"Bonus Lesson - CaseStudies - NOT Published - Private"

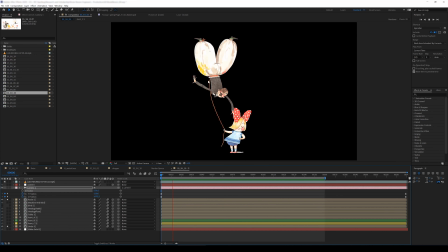8:09 So I get this random left and right and up and down movement on the entire character.
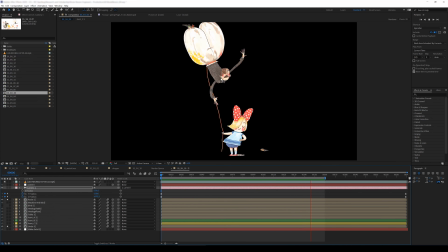8:14 For the arms, you might notice that I might have a wiggle expression, and you can clearly see the value at time effect for multiple places here to give me this nice overlapping action for the entire movement.
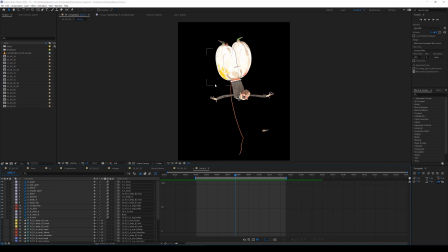8:25 So I'm going to dive into the male character. In this case, I wanted the rope to also be a little bit smooth, so I decided to have some pins on it. These are the pins that I have here, a simple FK hierarchy here. As for the rotations expressions, I have a sine function on one of the pins.
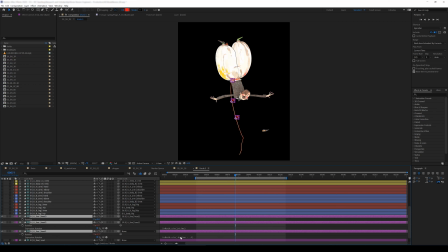8:41 I have another sine function on the other one with some delay with different frequencies to get that random rotation on them. As for the character's body, the root is parented to the first pin of the rope. The chest is a child of the root. The neck is a child of the chest. So it's a traditional hierarchy.
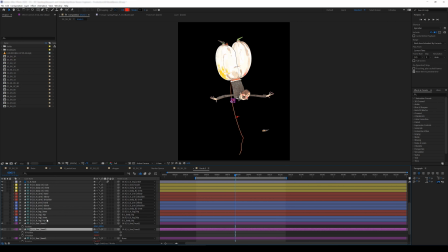9:00 I'm going to open up the position expression of the second pin of the rope, and you can see that I'm having some expressions on the position here. So that's causing it to go up and down. I have some expressions on the first pin of this rope. that is driving both the rotation and X and Y positions.
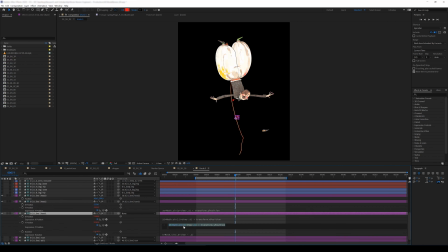9:19 All sine functions, though for each one of them I'm having different frequencies, some delays for each one of them, different amplitudes to create that kind of random path for this character's body.
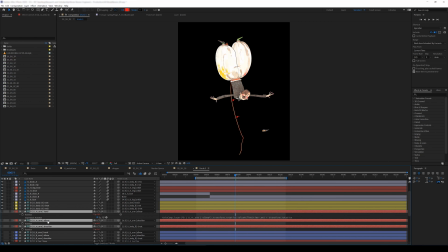9:30 The arms are having again the same deal. The hand is following the elbow with a delay, the elbow is following the arm with a delay, and the arm or the shoulder is having its own wiggle as well as a sine function. I wanted to get some swing on it, but at the same time I wanted to have some random rotation on it as well.
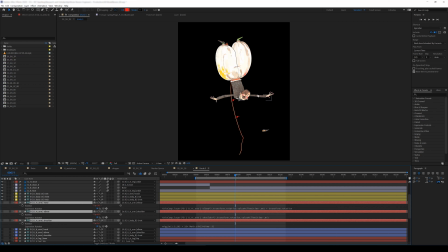9:49 Still, we have this value at time for the entire chain of the arm to get that bending effect on the elbows. For the legs, I'm having a wiggle and a sine function driving the hip, and the rest of the chain is reading the rotation of the hip just with a delay. So that gives me that nice swing and floating effect on the entire body here.
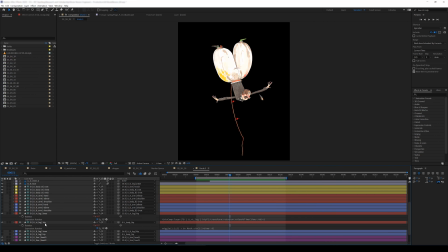10:07 And of course, since these are expressions, if I want to make them more subtle or exaggerate the actions, I can definitely change these values. So for example, I can change the amplitude here to 20, and we're going to see how it's going to change the behavior of the leg. You can see the character's right leg is now swinging with higher amplitude.
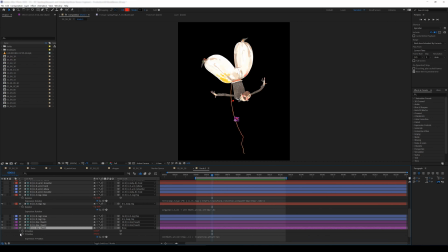10:27 I can do the same thing for the entire up and down movement of the entire body. So I'm going to increase the amplitudes.
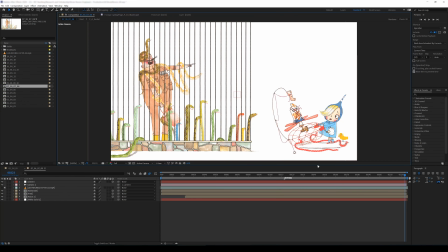10:37 Another example of how we can procedurally animate multiple characters all together without using keyframes is this case. So I'm going to only focus on the snakes here because that's a perfect example of how we
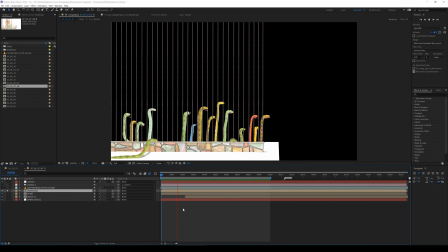10:48 can speed up animating a bunch of characters without dealing with keyframes whatsoever. So certainly we are having some random movement on these snakes. The tongues are also having some swings effect on them. So you can clearly see the effect of wiggle expression as well as the sine function.
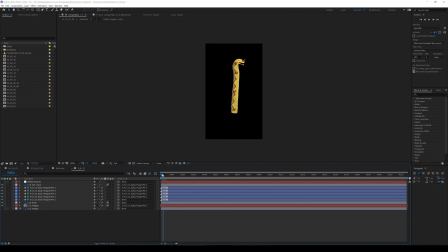11:05 So I'm going to dive into this composition and see what we have here. So this is one of the snakes here. And you can see for each one of these pins this time, rather than having expressions on the rotations,
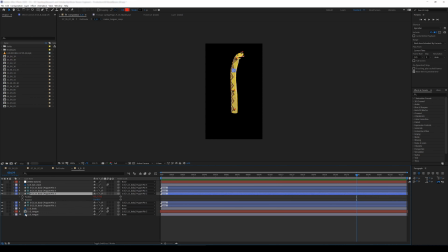11:20 I decided to go with position because I wanted to get that nice stretch and compress effect on the body of the snake. This is what we expect to see. And you can see that I'm having a wiggle expression for all of these pins. And that gives me that random up and down for each single one of these pins. And that creates that nice stretch and compress effect on the body of the snake.
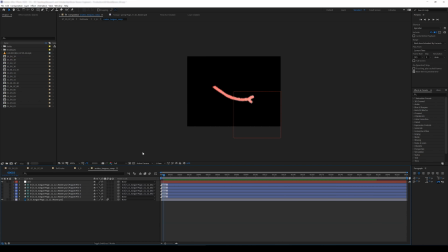11:38 For the tongues though, I'm having multiple pins here, and the reason why I made them inside a composition was to be able to use this composition for all of those snakes. You can see for these pins, I'm having the same kind of deal that is reading the rotation of their previous parent with a delay using the value at time,
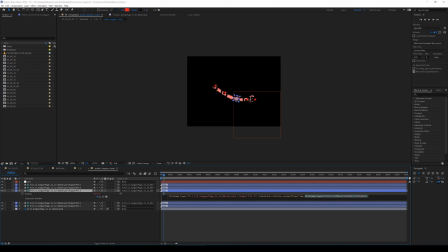11:57 and the rest of these expressions or sliders are actually helping me to create variations for each one of these tongues. So when I'm looking at them all together, they are not going to swing at the same time. The base pin itself is having a sine function, so this is the way I can actually get that nice swing effect on the tongue.